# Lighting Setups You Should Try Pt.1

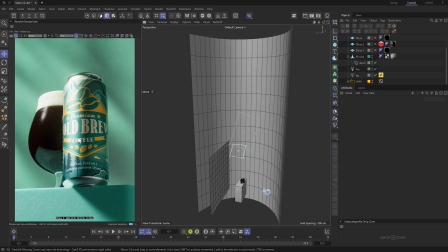[4:06]
And what this ultimately does is lifts the shadows significantly, resulting in a more balanced image in my opinion.
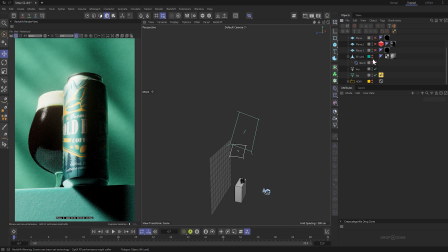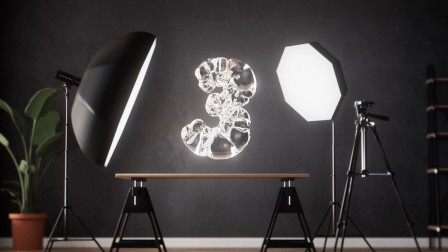[4:19]
All right, for the final setup, this one is not as straightforward as I'd hoped it'd be.
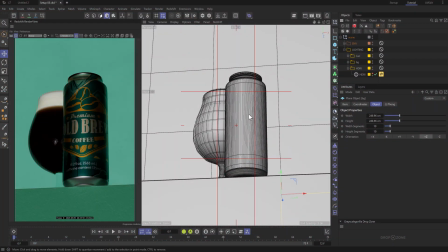[4:23]
I first started with an HDRI for my ambient light, and the way I set that up was I added a redshift dome light,
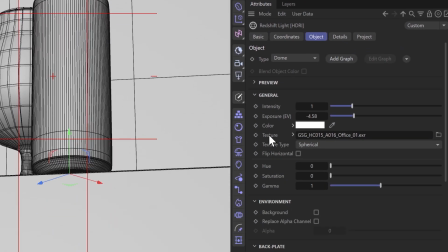[4:30]
and then threw in a GSG Creative Office HDRI in the texture slot via the drop zone just like you saw earlier.
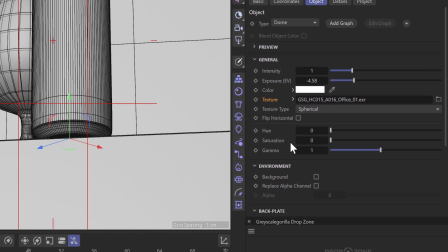[4:37]
I set the saturation down to 0 so that there is no color influence from this light,
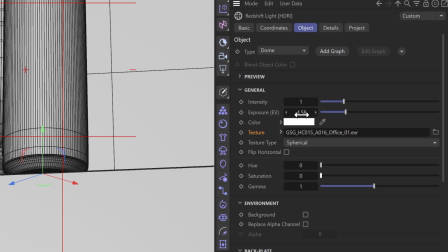[4:42]
and then dropped the exposure down by 4.5 EVs or so.
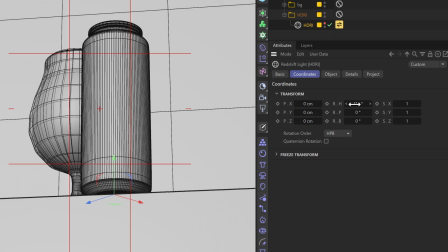[4:48]
And lastly, in the coordinates tab, I messed with the rotation to position the highlights where I saw fit.
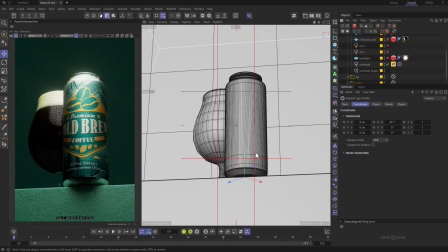[4:55]
Then for the can, I added a light overhead and then added a softbox circle as the texture,
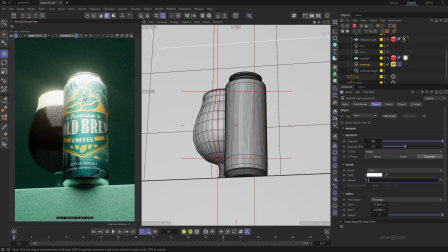[5:01]
which I thought made the highlight on the can look a bit more realistic.
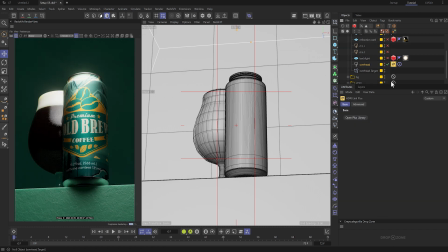[5:08]
And just to show you, here's what that texture looks like from the GSG library,
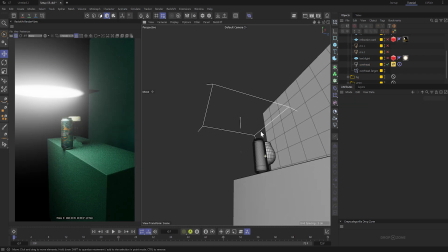[5:14]
and here's how it looks on the light itself.
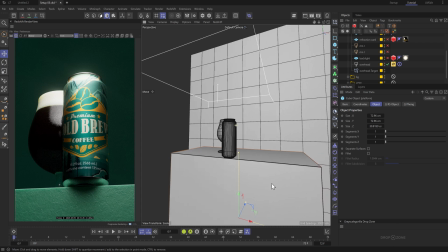[5:21]
Now, the next two lights sort of complement each other. The first one is actually a texture that I added to this disc, which is positioned right behind the can.
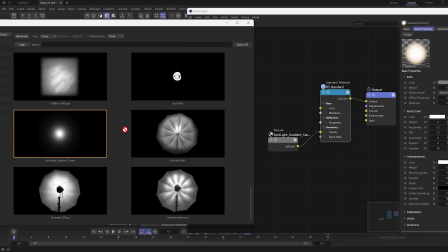[5:31]
Now, in the node editor, I drag and dropped this area light mapped in and plugged it into the opacity slot of the material,
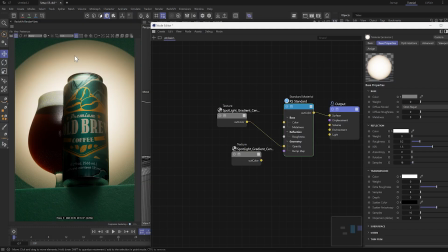[5:40]
and then increased the gamma to about 1.7. Now, what that does is it gets rid of the border that initially was there by default. So we get this nice gradient radiating outward.
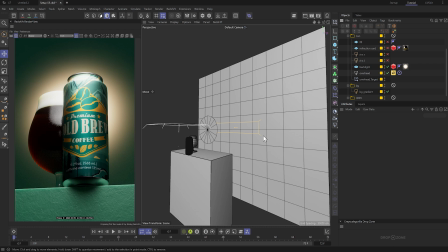[5:55]
Then I added a background light similar to the first setup. I placed this light aiming right into the background and positioned it in a way that it
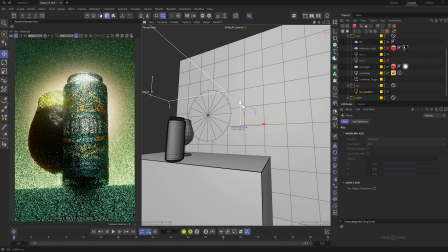[6:03]
created this gradient from the bottom up on the background from the camera's perspective.
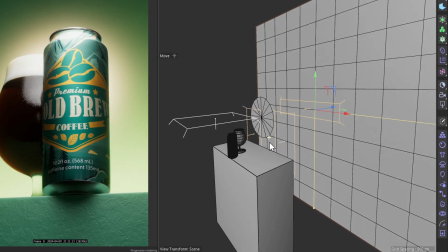[6:10]
And then after that, I added two rim lights on both sides of the can to sort of emphasize the glowing aspect of those backlights.
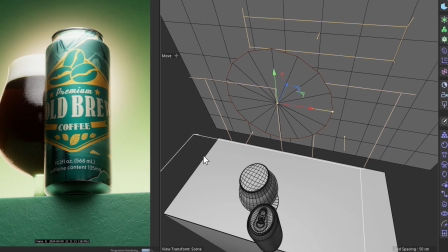[6:17]
This one right here, and then this one right here. Now, what that did was just create some rim lights on both the glass and on the
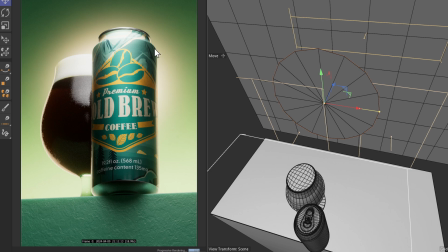[6:25]
can itself to suggest that those backlights are contributing to the subject as well, so that the background lights don't look disconnected from the scene, if that makes sense.
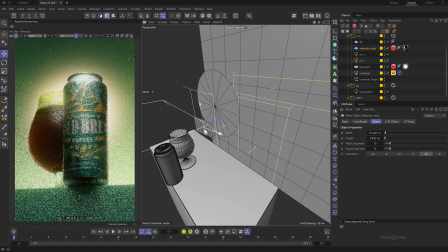[6:34]
And the last two things I did for this shot was added a small plane with a gold texture behind the glass so that we could reveal a bit more of the color of that liquid.
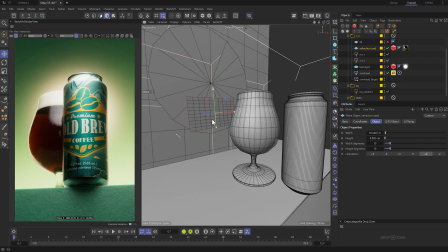[6:43]
Now, I know cold brew is typically a very dark liquid, but since those backlights are very suggestive, I thought I'd also brighten up that liquid a little bit to further enhance that effect.
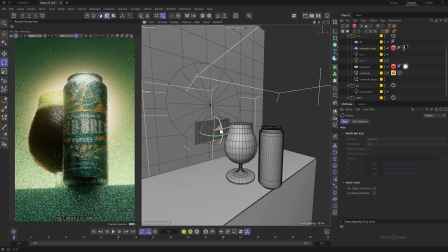[6:57]
And then I played with the rotation of that plane to make sure it reflected light coming from the key light overhead and towards the camera.
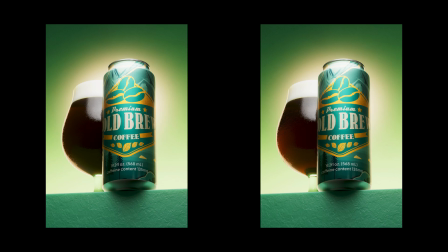[7:05]
And just to show you what difference that made, here's a comparison between the two. See, it just brightens up that liquid just a little bit.
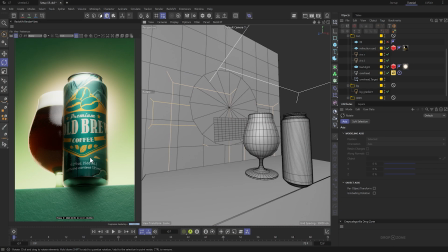[7:14]
Lastly, I noticed the left side of the can right here was a little bit too dark,
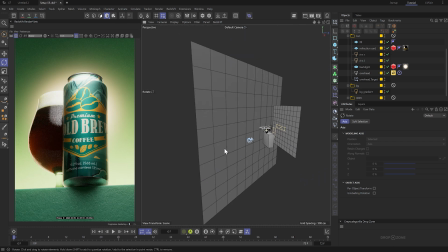[7:18]
so I simply added a plane as a fill card to camera left to slightly lift up those shadows,
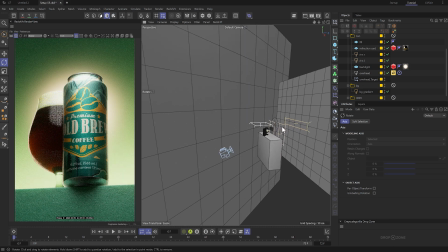[7:23]
and I think that worked out fine. All right, so those are three different looks we created with just one scene.
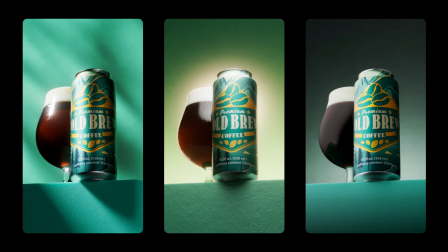[7:32]
The only thing we changed was the lighting, and we kept the camera and the scene as it was. So hope this helps, and thanks for watching.